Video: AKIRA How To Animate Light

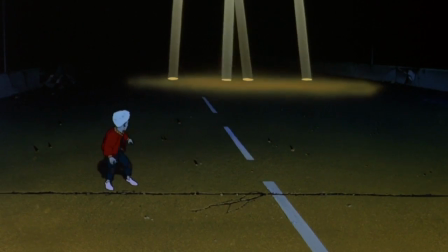(0:01)
Unlike in live-action cinematography, lighting in animation is something that's built totally from scratch.
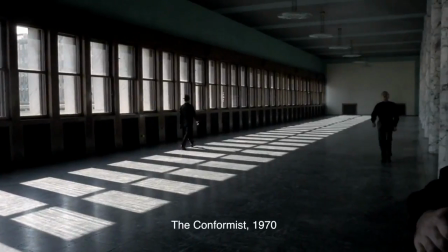(0:08)
In other words, while in live-action light is controlled, sometimes to brilliant effect, in animation, light is created.
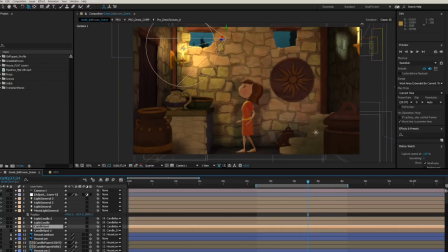(0:16)
Of course, these days a lot of animated light is computer-generated,
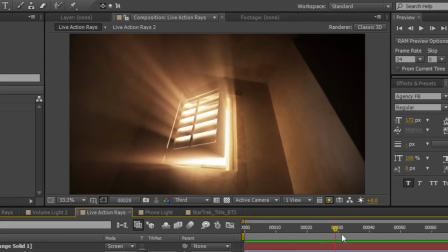(0:20)
meaning that virtual lights can be placed in 3D environments and actually play off solid surfaces like they would in real life.
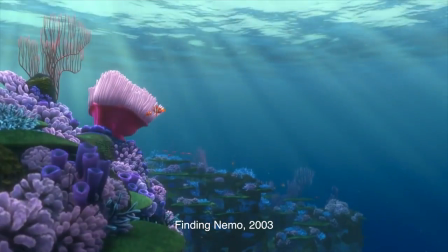(0:26)
Like the control of actual lights, this too can be used to beautiful effect,
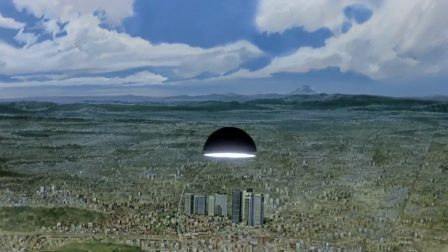(0:31)
but today I want to talk about lighting as it was done in traditional hand-drawn cell animation,
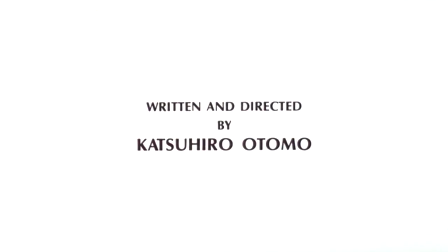(0:36)
particularly in the groundbreaking anime film by Katsuhiro Otomo, AKIRA.
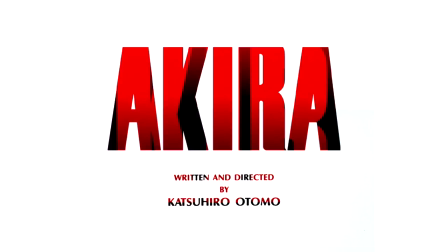(0:41)
Now, AKIRA is well known for its painstaking animation.
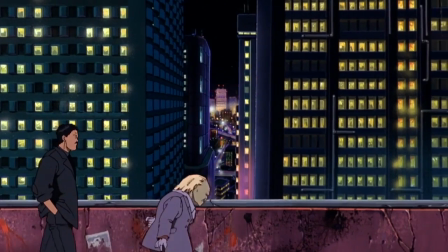(0:44)
Every frame of the film was composed with the closest attention to detail and color, and that gives it an unmatched richness and soul.
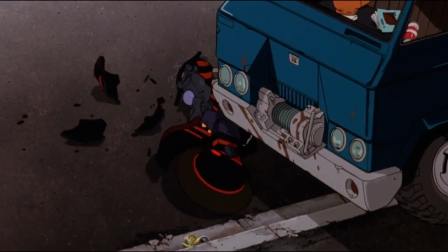(0:53)
For this reason, AKIRA is also a film that's been painstakingly picked over and analyzed by others.
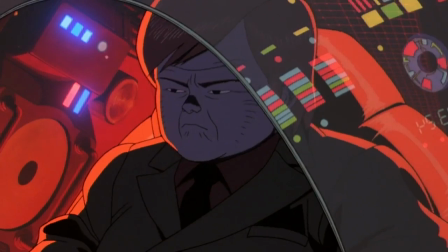(0:58)
But one thing I haven't heard much about is the way that lighting is used by the filmmakers,
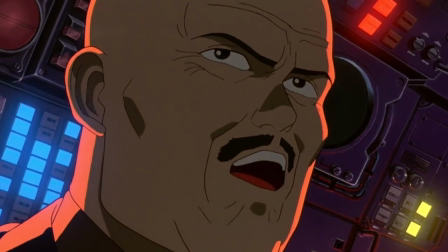(1:03)
because I see the film's many lights, their different qualities and textures, as a powerful motif and symbol,
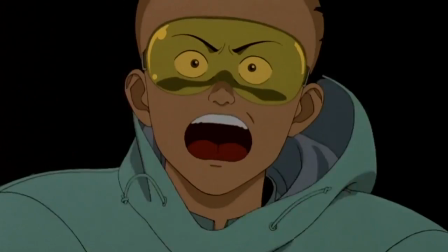(1:10)
and a vital element of its genius.
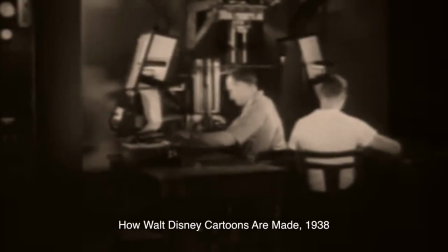(1:14) The celluloids and backgrounds must still be photographed by the master camera in Technicolor.
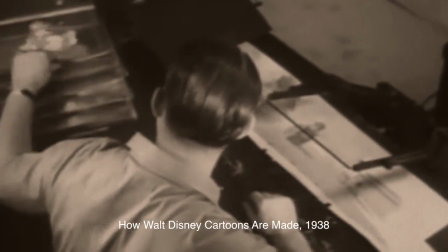(1:19) Here the operator puts a Donald Duck celluloid on top of a background as the overhead camera exposes one frame of film.
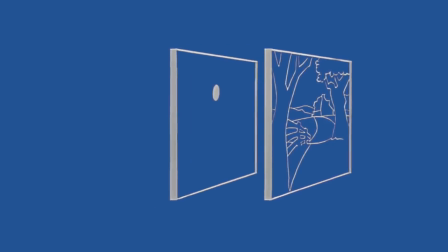(1:26)
Like I said, AKIRA was a film made in the cell animation style, developed in the first half of the 20th century,
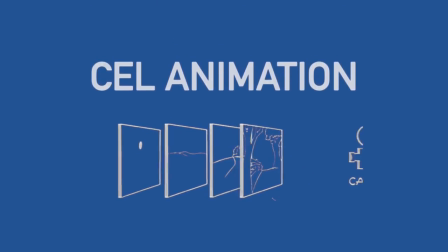(1:32)
which involves drawing and painting onto transparent slides and layering them over a background.
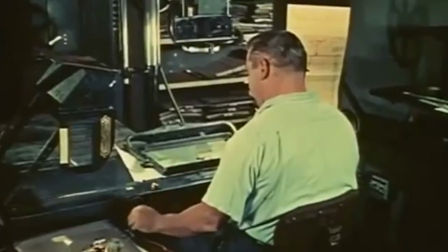(1:37)
Frames composed like this were photographed and strung together to create the animation.
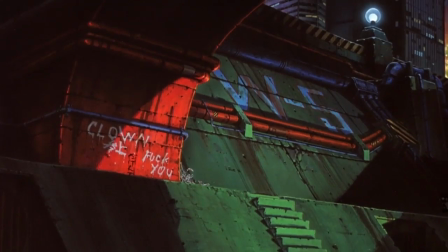(1:42)
This 2D traditional style, coupled with the tropes of anime, means that the light in AKIRA is quite specific and pronounced. The lines between shadow and light are distinct and evocative in the same way that film noir lighting is.
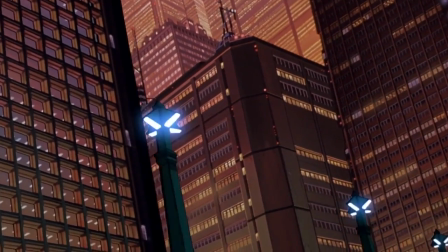(1:56)
And like in film noir, light in AKIRA is intimately connected to the city at night.
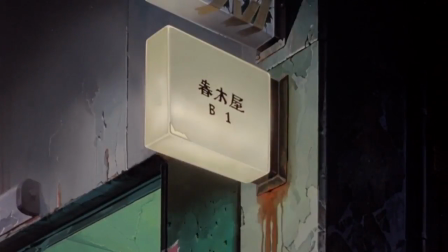(2:02)
This, for example, is the very first shot after the opening credits, a flickering neon sign for the neighborhood bar where Kaneda is waiting for his friends. Nothing could more concisely communicate the rundown,
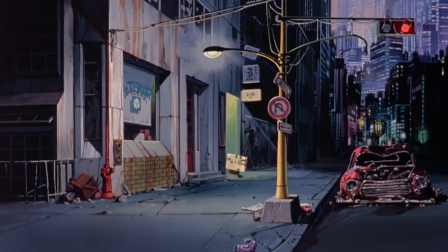(2:13)
dystopic feeling of the future Tokyo Otomo is going to present us with in the very next shot and throughout the film.
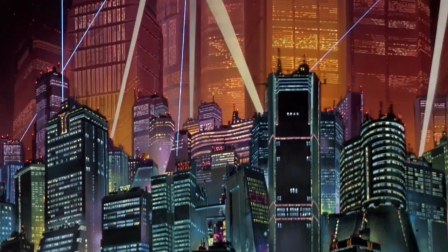(2:20)
Indeed, this is a city as sordid,
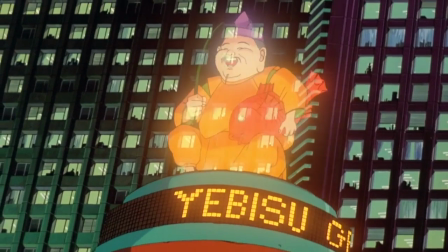(2:22)
romantic, and multifarious as the lights that slash across its million surfaces to make a delicate whole.
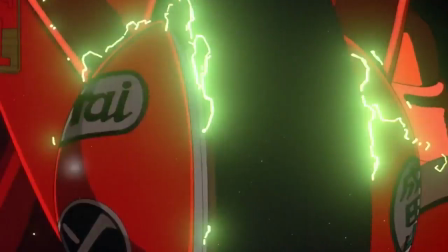(2:29)
A city where the disenfranchised young mark their presence and their personalities with the streaks of light that their motorcycles leave behind.
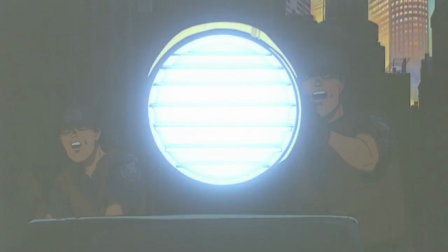(2:37)
A city where authority is as much a blinding spotlight as it is a gun or a badge.
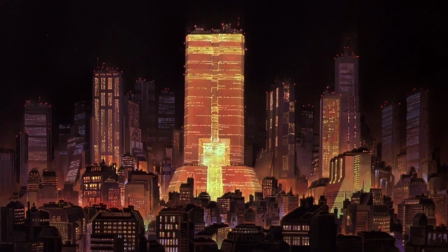(2:43)
Otomo has said that he wanted Tokyo itself to be a major character in AKIRA, and one of the ways he fleshes this out is with light, particularly neon.
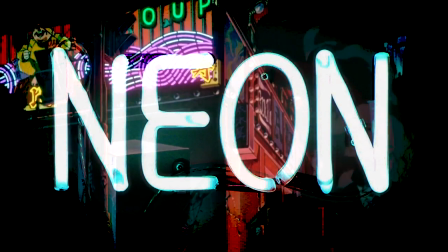(2:52)
Neon has a special significance for both Tokyo and the cyberpunk genre.
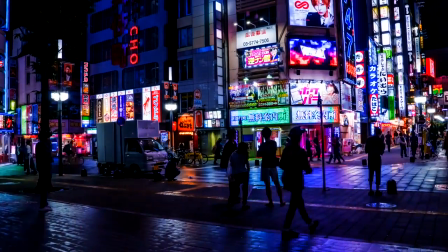(2:56)
It is the bitter but beautiful light that signifies both the colorful radiance and the gaudy consumerism of modernity,
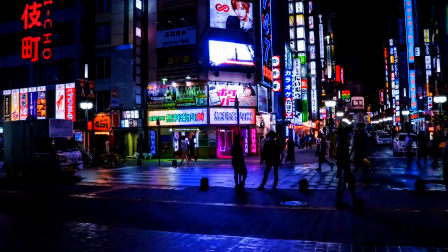(3:04)
the dark, dystopic side of which remains cyberpunk's basic focus.
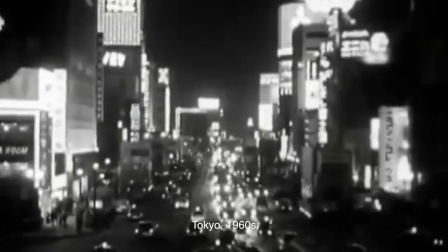(3:09)
Tokyo, for its part, has been a cultural hub for neon signage ever since 1957,
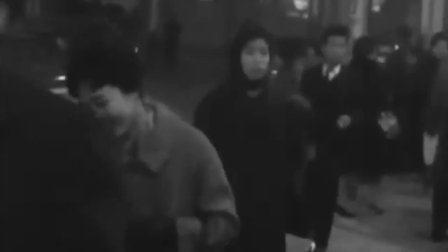(3:14)
when the Tsotsuko company unveiled its giant 30-foot neon billboard in the Ginza district, revealing its new name, Sony.
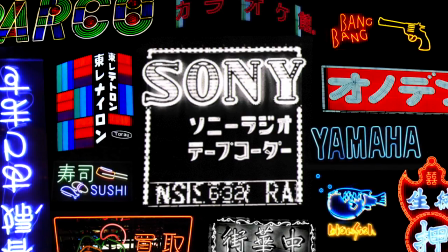(3:23)
Since then, the signs have proliferated, becoming a signature, even a tourist attraction of Tokyo's nightscape, and novels like William Gibson's Neuromancer,
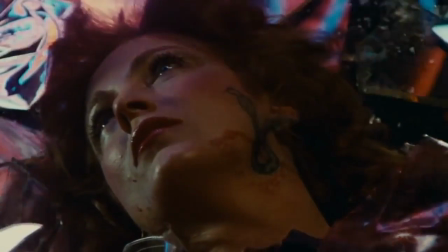(3:32)
films like Blade Runner, took the vivid and suggestive qualities of Tokyo's neon as their palette for a bleak,
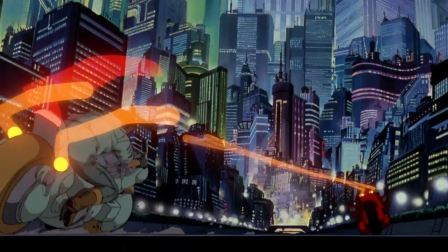(3:39)
tech-saturated future. AKIRA continues this tradition, but here the neon quality infuses all the light sources of the film, both inside and out.
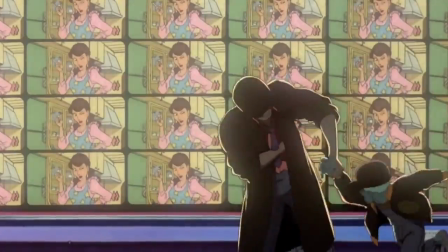(3:48)
There's the neon on the buildings, but there's also the neon bright screens that shine in the characters' faces, and the neon control panels of bright primary colors.
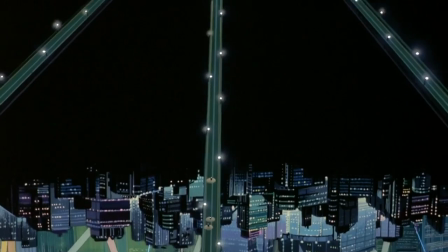(3:57)
The spotlights that rove in the sky are like giant neon tubes being waved back and forth.
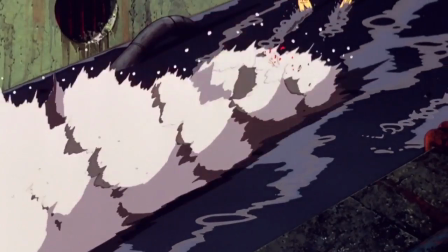(4:02)
Machine gun fire is a barrage of neon streaks. Even the sunlight shining in through the windows has a bluish neon quality to it.